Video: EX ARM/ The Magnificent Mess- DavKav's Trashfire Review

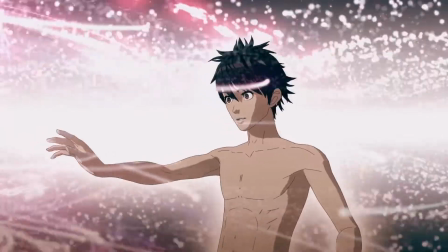But they worked together to stop these ex-armed crimes with the help of Akira's new ability to hack into any computer system after witnessing two women...
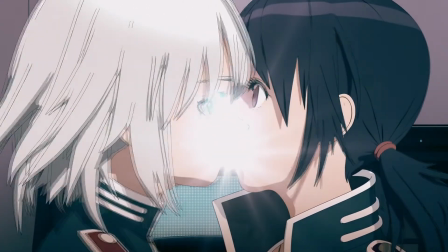...make out?
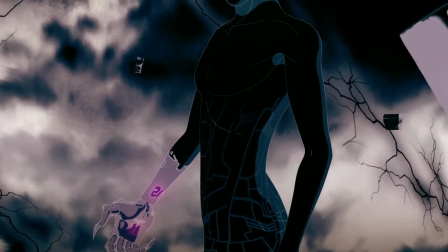Oh, yeah, and there's also this mystery going around that there's another Kira and he used an X-Arm to destroy Japan in 2020 because, sure,
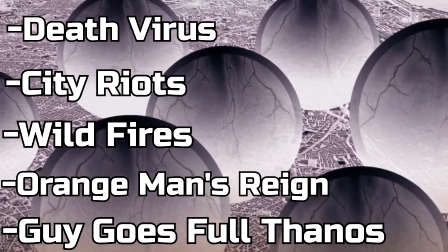okay, let's just add that to the list of problems of that year, thanks! Overall, the story was, uh, alright. Nothing really special. In fact, it was kind of a, uh, eh. Really, this entire review is going to be focused on the animation because not even the greatest story in the world could save you from this.
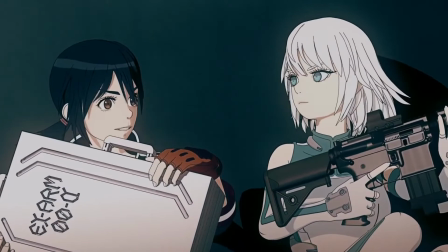I think the best place to start is with the character models, because you see this is a 3D anime, and the 3D is ass.
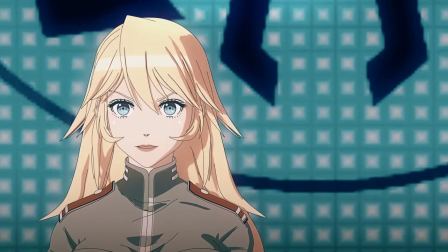It's the faces man, everyone looks like they're from the uncanny valley, everyone in the show looks so zoned out,
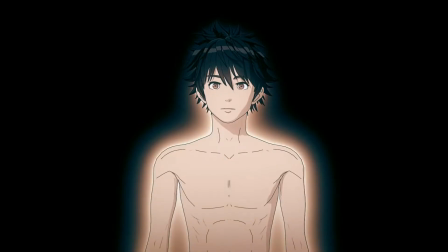and there's not enough shading in the face to give it depth, making every single character's mugshot look like they're trying to stare into the dark recesses of your soul.
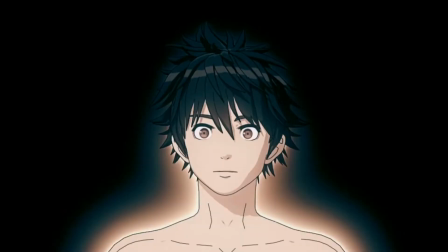Judging. Mocking.
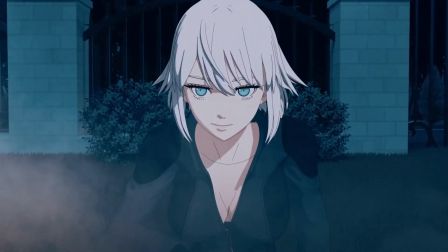And the uncanniness just escalates when you realize these models aren't fully rigged.
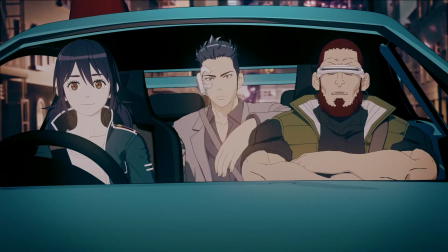Meaning these characters lack things like proper eye movement, or expressive mouths.
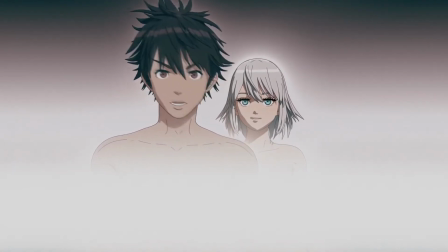Making every single character have to jerk their body and head around to look at things, while their eyes just stay in place as they stare dead into the mass void.
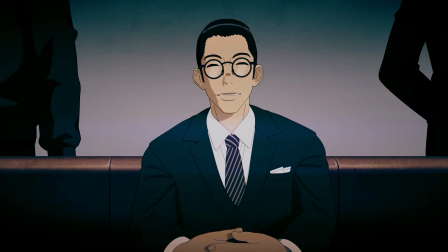Which makes things even worse when you realize everyone talks like a goddamn Muppet.
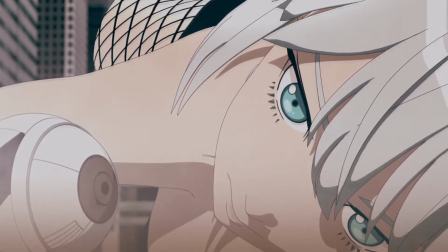Like I said, because of the lack of rigging, mouth flaps are just kind of that. flaps.
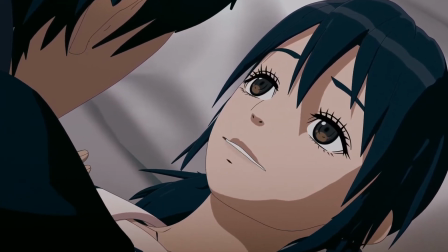There is absolutely no articulation with the mouths, which makes every single character talk like a big mouth bass with the same exact expression.
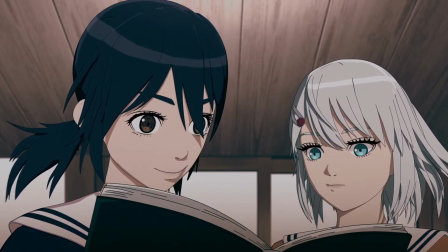Like take a look at this, this girl has the same exact peppy smile in every single scene, even when she's getting stabbed and mauling over it.
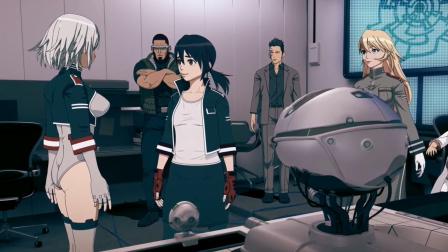Or when the two main characters have to make out for plot reasons,
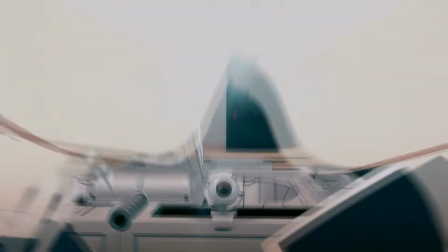the show tries to censor it with a shining light in order to hide the fact that the two models are clipping into each other similar to a Bethesda game. I mean, what if I just talked like this for the entirety of the review? It would look ridiculous.
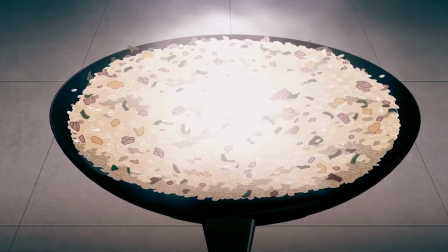So yeah, the 3D models look terrible, and even more so when they're next to the two-dimensional characters.
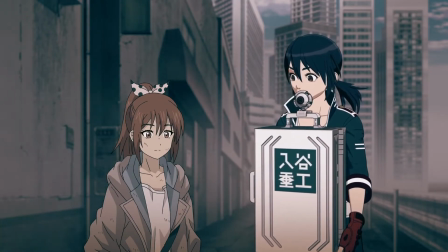Yes, in this 3D anime, there's just random moments of characters and set pieces that are animated in 2D.
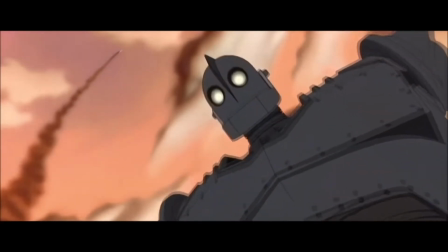Now, when other media does this, it's for an artistic reason, usually to make someone or something stand out.
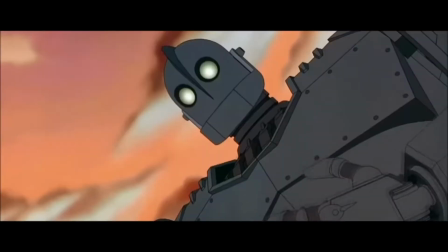Like for, say, the Iron Giant, which I did do a video on, so I'm gonna leave a little card on top if you want to check that out.
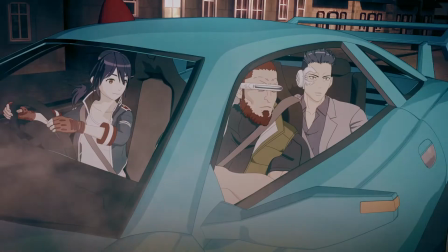But here, the reason for the shift of art styles is probably because the 3D budget ran out.
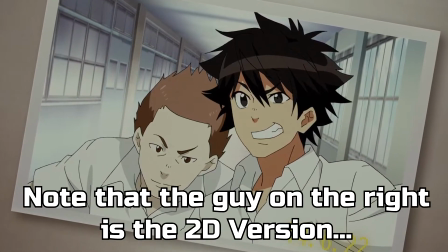And funny enough, the 2D characters look drastically better than the 3D characters.
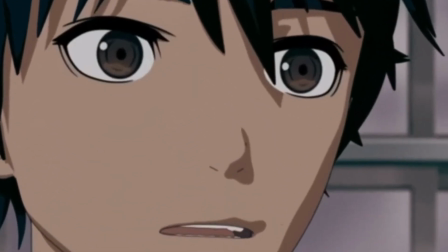It's almost like this wasn't supposed to be a 3D anime. Oh, but don't worry, because either 2D or 3D... The animation sucks ass. Okay, I can't do this in the entire review.
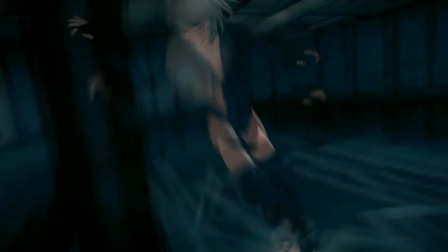The character's movement was done by using motion capturing technology. And... it's Donkey Dick!
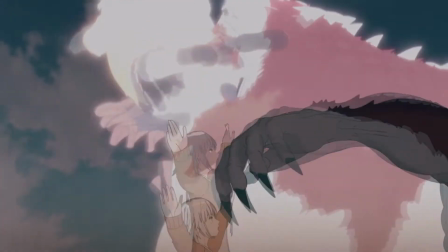The movement in this is so stilted and awkward that it reminds me of something out of Garry's Mod.
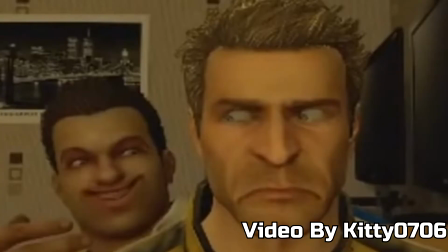And that's just giving this anime too much credit.
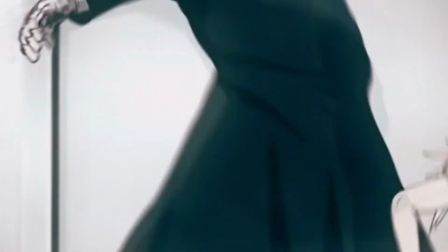Also, this anime has a bunch of animation errors, like clipping. jittering movements because the motion capture wasn't properly optimized,
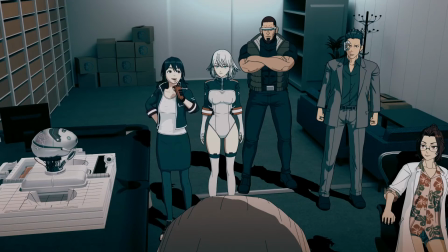characters just standing like their basic NPCs, or even better, just frozen in time.
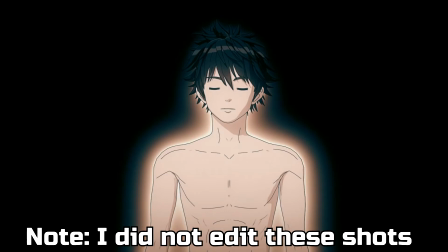Yeah, just a lot of shots, just nothing. Everyone's frozen.
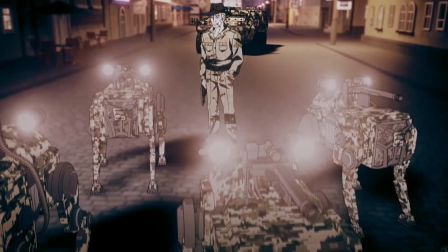There is no movement. Oh, and let's not forget my personal favorite is when the two styles of animation clash in the worst way,
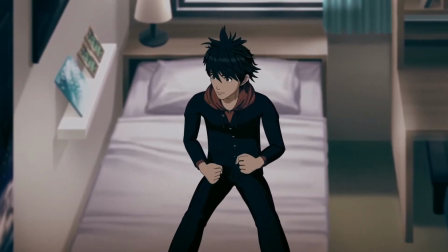making the 3D models look like they're floating in the foreground, and the 2D models look like paper cutouts.
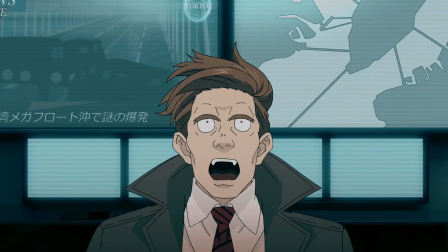Oh yeah, and the 2D animation isn't that good either.